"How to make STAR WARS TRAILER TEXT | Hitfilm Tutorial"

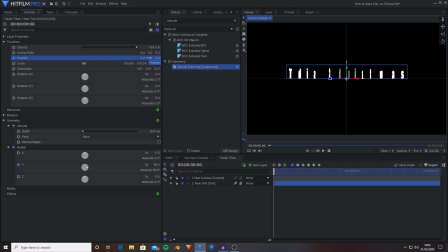I am just going to be moving this down on the Y axis because I feel like it's a bit too high up and I want it to be more centered in the frame. So I'm just going to move this down. So negative 40 works quite well.
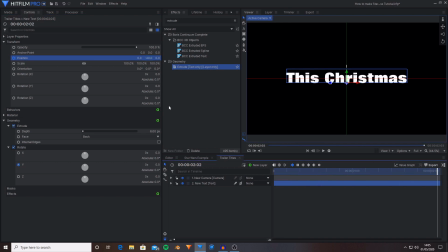Then I'm going to move towards the end of the timeline and then change the Z position over to being negative 150. And this will be moving it backwards in Z space. Okay, so I'm going to go to the first frame of the timeline and then I'm going to start keyframing on opacity.
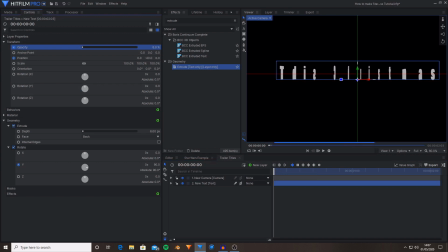And I'm going to set its opacity down to being 0. Then I'm going to advance by 4 frames. So I'm on frame number 4. You can either type that in here, use the next frame controls in the viewer, or you can press the greater than or less than symbols on your keyboard.
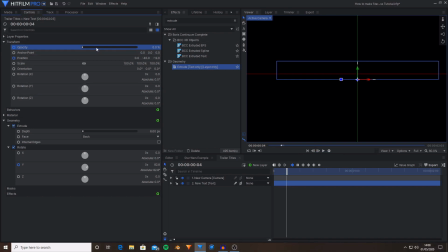And now I'm going to set the opacity up to being 100. And now you have a nice subtle fade in that's at the start and almost eases the animation in. Now this does look okay, however it doesn't quite look 3D because it looks very flat and one colour.
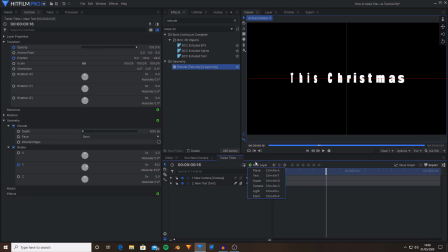So what we're going to do from here is create two new lights, but we're going to go through them one by one. So I'm going to go over to New Layer, then select Light, and now we've created a 3D light,
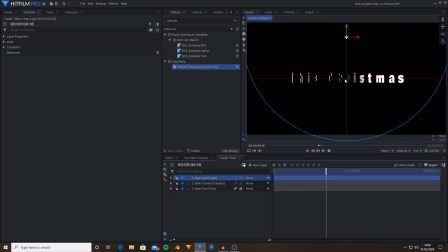and it instantly you can see that it's already doing more to try and make this seem like it's 3D because it's casting shadows and creating highlights. I am going to move this forward in Z space so that it's lighting up more of the characters, and I'm going to try and get a bit more flat on this side.
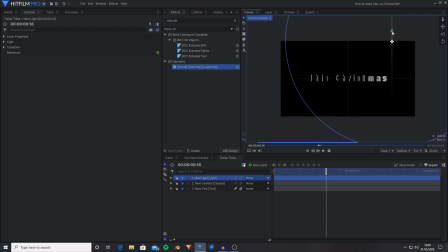But I am then going to move the light across on the X axis, kind of up here in the top corner.
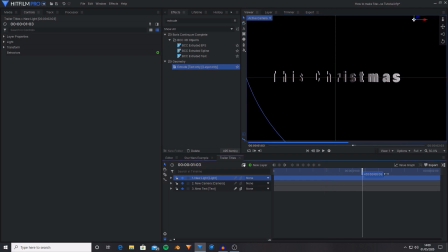And this is our main light that's going to be casting some fill on this entire scene. I'm then going to go into the light settings, and I'm just going to turn down the intensity to something around 85, and that will just slightly darken it, just creating a slightly more subtle light.
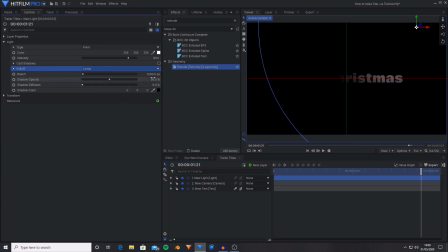Then what I'm going to do is activate fall off for this layer. And then I'm going to increase the reach until it does reach more of the letters. It's just I want it to be darker, so I'm going to leave the T mostly in black. Now I'm going to duplicate this, so right click, duplicate,
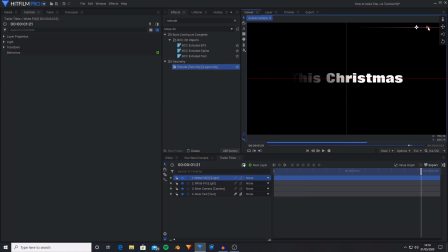or you can press Ctrl D. I'm going to select the red handle in the viewer to move it along on the X axis and move it over to this corner over here. I am just going to then open up the light setting, tint this light ever so slightly green.
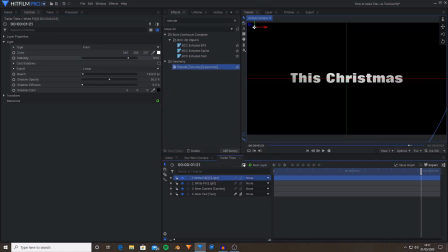You can do it however much or as however little as you like. And then I'm just going to turn down the intensity slightly more to around 60. And now we've got this really awesome looking trailer text based on the Star Wars movie trailers. And the final thing that I'm going to do to this effect and text layer that we've created is create a new plane.
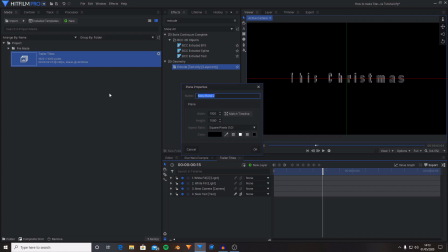I want to set this to being black. I'm just going to name this background. And then I'm going to press OK. I'm then just going to drag this down to the bottom of the layer stack. And now we've got a plain black plane. If you enjoyed, then please leave a like and subscribe, as that would be greatly appreciated.
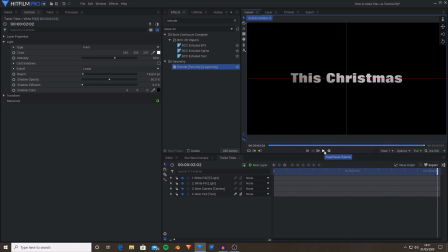If you have any suggestions for future tutorials, then please leave them down in the comments. If you have any questions, also please feel free to ask them, once again, down in the comments below. And if you want to follow me on Instagram, it's at ndpproductions_workshop. Happy Star Wars Week, and goodbye.